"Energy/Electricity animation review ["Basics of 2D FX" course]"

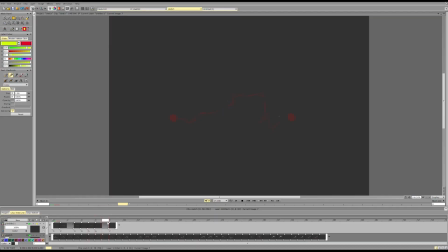4:09 A bigger pause. And completely ignore this part in the string. Only keeps the thing.
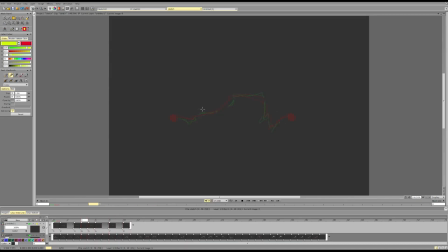4:24 And I would not do that probably, because then we are doing like the shape here, and then we do kind of repeat the previous shape that we already had there. So we could probably do something like this instead, something more stable.
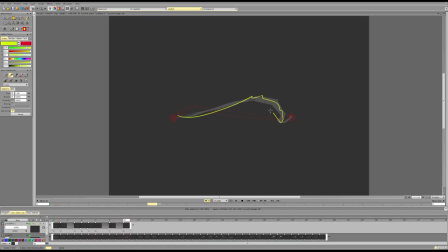4:45 And then do this, do that. And here I would try to figure out, so this is pushing
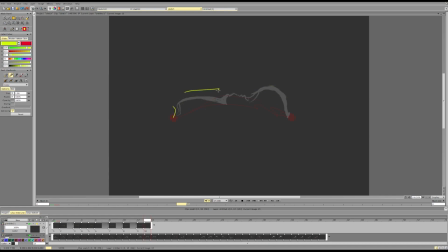4:59 kind of two similar motions in intensities and size and shapes. So maybe it doesn't go that far, maybe it starts going up. And maybe then there is something else here that goes a bit down and a bit up.
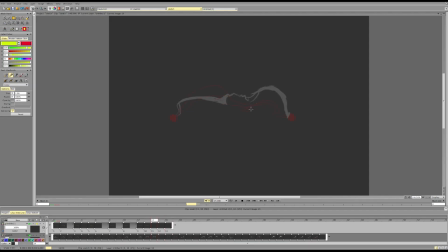5:16 Then we end it. And then we can leave the particles, whatever. And here I try to avoid the stuff where everything goes fairly linearly and in one direction only.
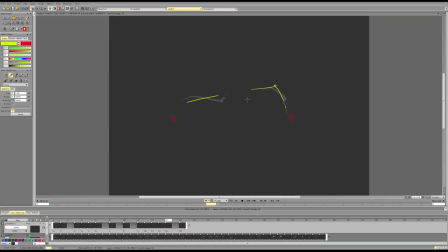5:33 So always try to avoid that because this makes it very stiff. This is pretty good, and honestly the shapes before that worked pretty well too.
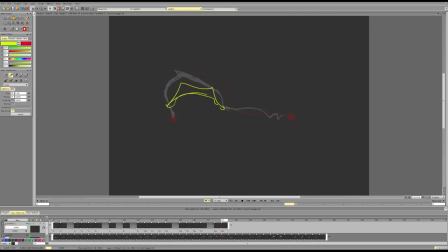5:51 Here we can add more of a change. Maybe the form changes more. Maybe there are some changes in the other scenes. And instead of keeping that, we can just keep part of it
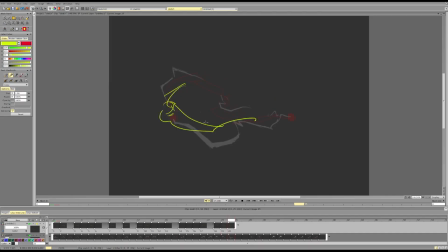6:10 and transition a large portion of it in the opposite direction if we want to. So maybe some part is kept with a different shape, but everything else is transitioned.
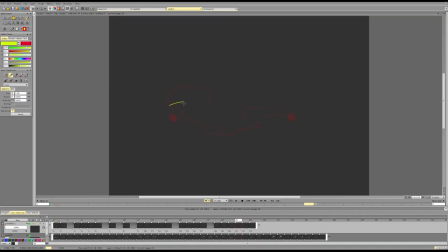6:26 But then it probably is best to maybe have one or two frames through a flicker or through something else of a follow through of such intense and powerful motion.
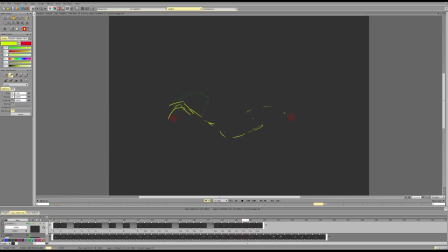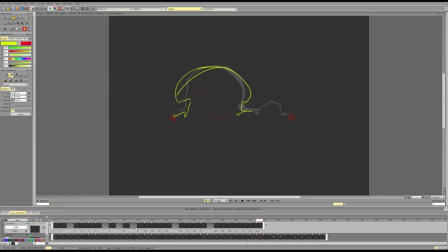7:00 Can do that, maybe some stuff. Again, everything kind of goes here, so to avoid that I would try to move some stuff in the opposite direction so it doesn't become too predictable.
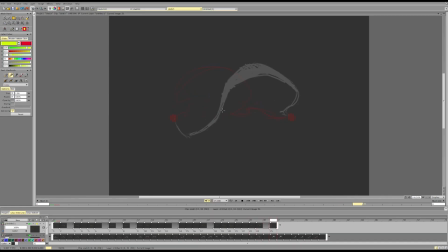7:19 And then here again, to avoid everything going in one direction perfectly, I would maybe play with the shape still. For example, sure it goes like this, but maybe something goes here that's different. Maybe since there is a second charge.
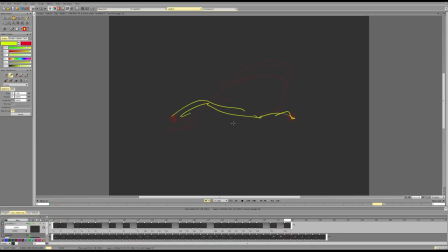7:42 And then, for example, through the second charge, I can do some stuff like this without it being too rapid.
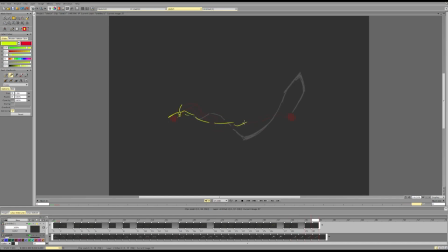8:02 And offsetting the intensity. So again, we're not doing like the tag back and forth. Also, it still has this back and forth.
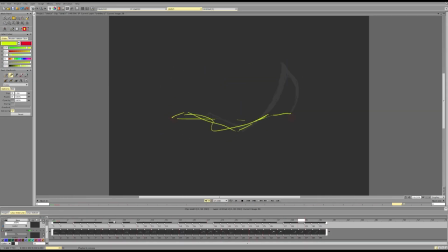8:19 I would try to like separate it in time so they're not following each other because it becomes a bit predictable.
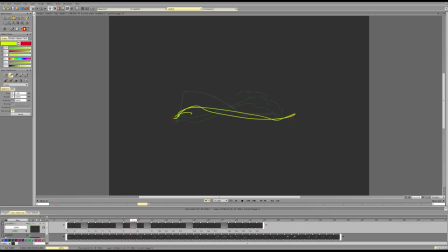8:37 Let's take this. I don't know, put it here. So we want to have unpredictability.
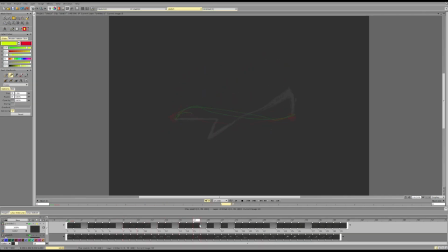8:49 We want to have variety, so it's not all clear and simple.
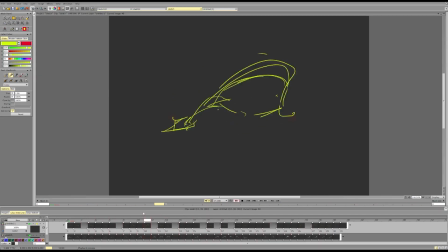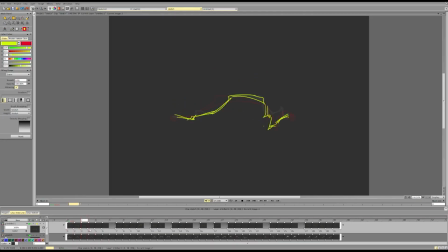Hmm.
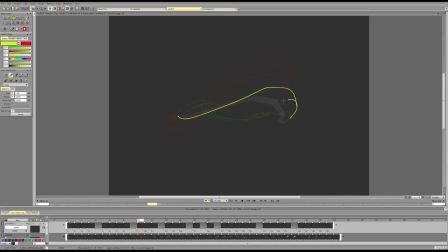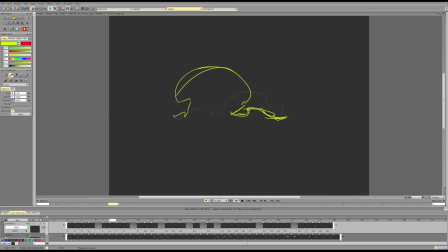And then we need something at the bottom, because right now all the cool stuff is going at the top, and no big masses are at the bottom.
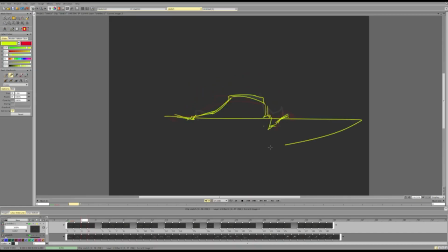10:03 So it would be good to give it some variation here in this half, because everything is pretty boring there.
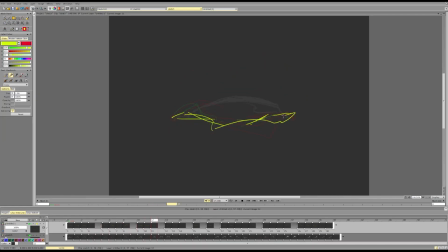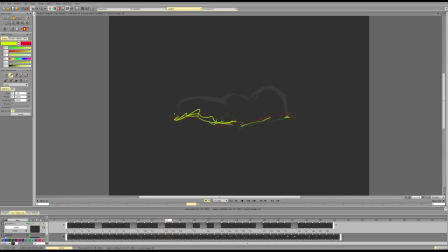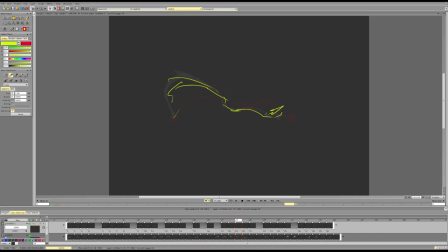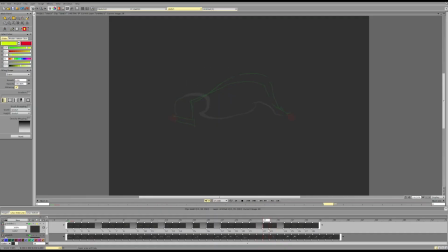Maybe something like this.
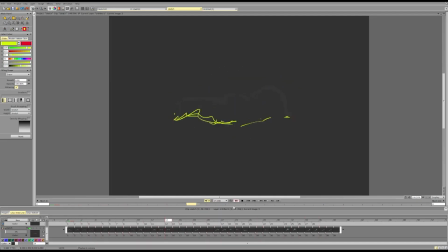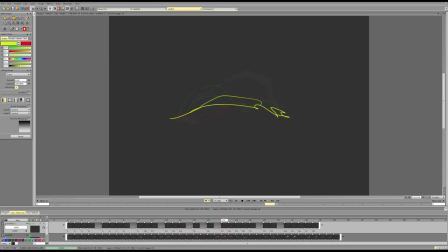11:20 And then we have two things going in this direction right after each other, so maybe we break up this motion so it doesn't actually go all the way there and just ends up changing the direction.
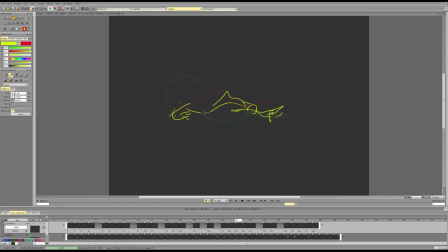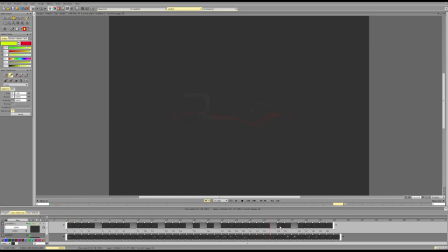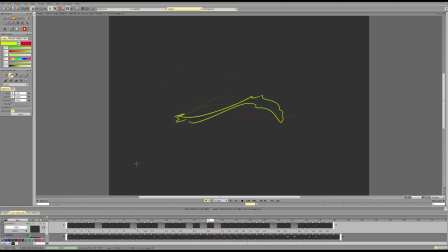12:15 And here, of course, we need to track it.